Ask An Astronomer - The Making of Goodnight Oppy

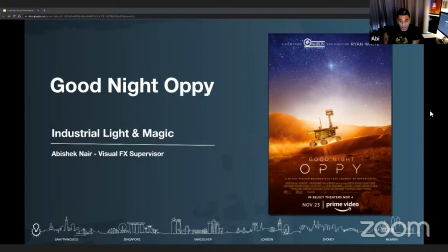250s
So we had to bring that into our visual effects that we were creating. And there are a few points that I'll touch upon that will actually expand on how we did some of that work.
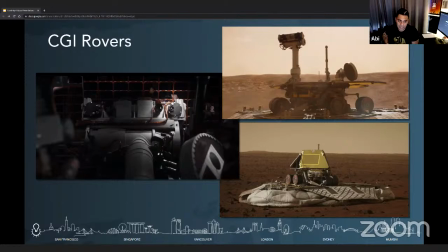261s
And to start off, we built computer-generated models of opportunity and spirit, and they were built to the utmost attention, given to the smallest details that include the actual placement of nuts, bolts, wires, decals.
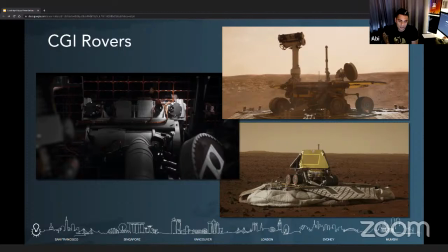279s
And the rovers are the most accurate version ever created outside of NASA and JPL to the version and type that was sent to Mars. Through every stage of the build, we worked with the filmmakers and the project engineers to make sure that the team here at ILM
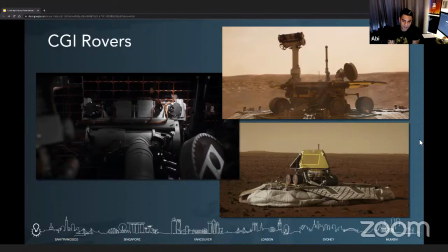296s
were portraying the rovers as they were when they were originally sent on their Martian Expedition.
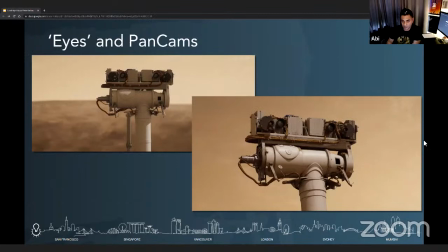303s
And to come to your point about the emotional factor in there, to keep the storytelling aspect of opportunity and spread, the team here and the filmmakers worked closely to build a library of animations that would portray subtle but convincing emotions of the rovers.
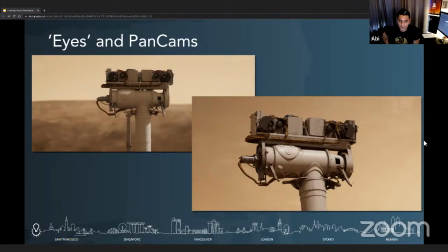323s
We wanted to show that they were more than just a box of wires, cameras, and sensors. This was a bit of a creative liberty that we took to form that connection between the rovers and the viewing audience.
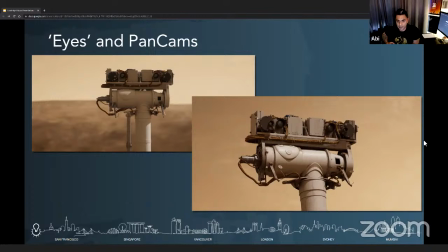335s
And in an attempt, like I mentioned, to match that emotional bond between the mission engineers and the Mars rovers, we also needed the rovers to carry the story. But we owed it to the really incredible team at NASA and JPL.
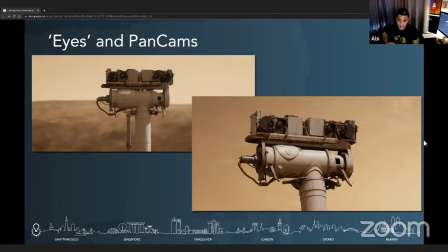352s
And we owed it to them to keep it feeling real and true to the events that actually happened. For example, the robots have these two cameras. They look like eyes in their engineering design, right? So the animators here at ILM use the movement of the camera shutter and the motion of
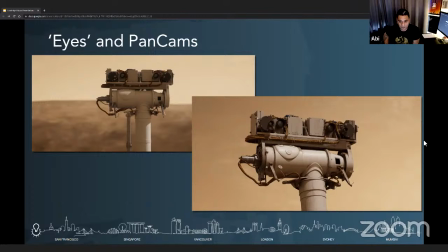370s
the lens filters as eye blinks to emote various states of confusion and curiosity. And that was something Ryan, director, suggested. And we thought that was a great idea because we could then support that with rotations of
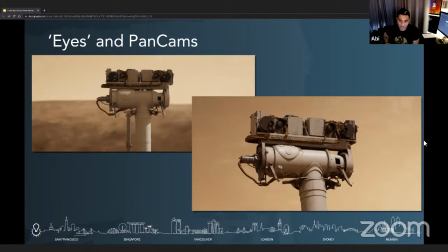386s
the head to show minor frustrations and triumphs while keeping it within the bounds of the Grover's physical limitations and without making it look very cartoony because we definitely didn't want it to go into the Wally territory and make it too Pixar-like. Too Pixar-like.
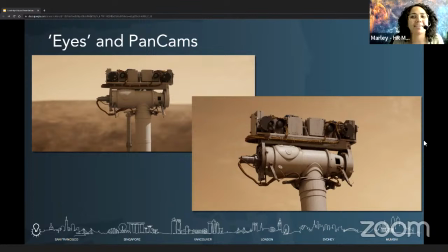406s
I remember reading about the film after I watched it and seeing a lot of which came first, like Opportunity or WALL-E, like the attachment to them. And I guess NASA always says like the rovers came first, right? And there's two, right? There's Opportunity and there's Spirit.
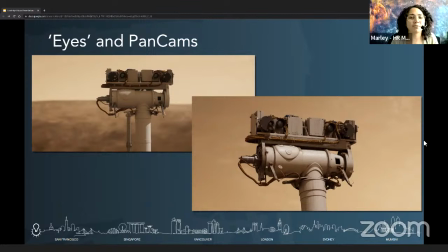420s
So you had to animate and work with both of these rovers, but they're painted in two very different lights, right? Throughout the film. So how did you overcome that? I guess for those who don't know, Spirit and Opportunity launched at the same time or close to the same time, arrived to Mars at around the same time. But Spirit's mission ended much,
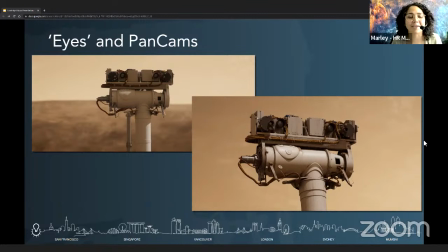439s
much earlier than opportunities did and it had a lot more I guess problematic child-like behaviors almost yeah they did label it as the problem the rebellious teenager right you can yeah you can see that in the documentary as well the rebellious teenager so how did you I
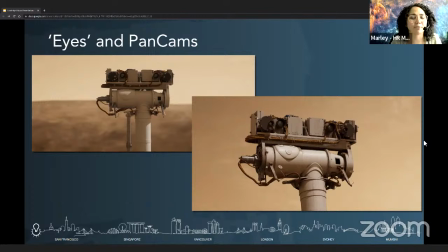456s
guess were there any ways you worked with showing that kind of rebellious persona that was attached to spirit and, you know, the lovely golden child that was attached to opportunity. Right. Well, we threw out the documentary as well. There were subtle cues in there, like the music's different, for one.
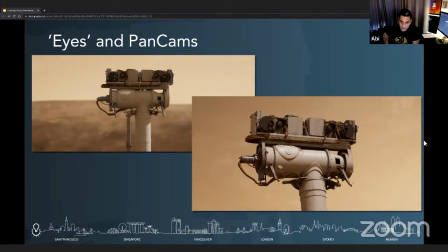477s
The sound design's slightly different. And also, visually, we always kept spirit to the screen right of frame and opportunity to the screen left.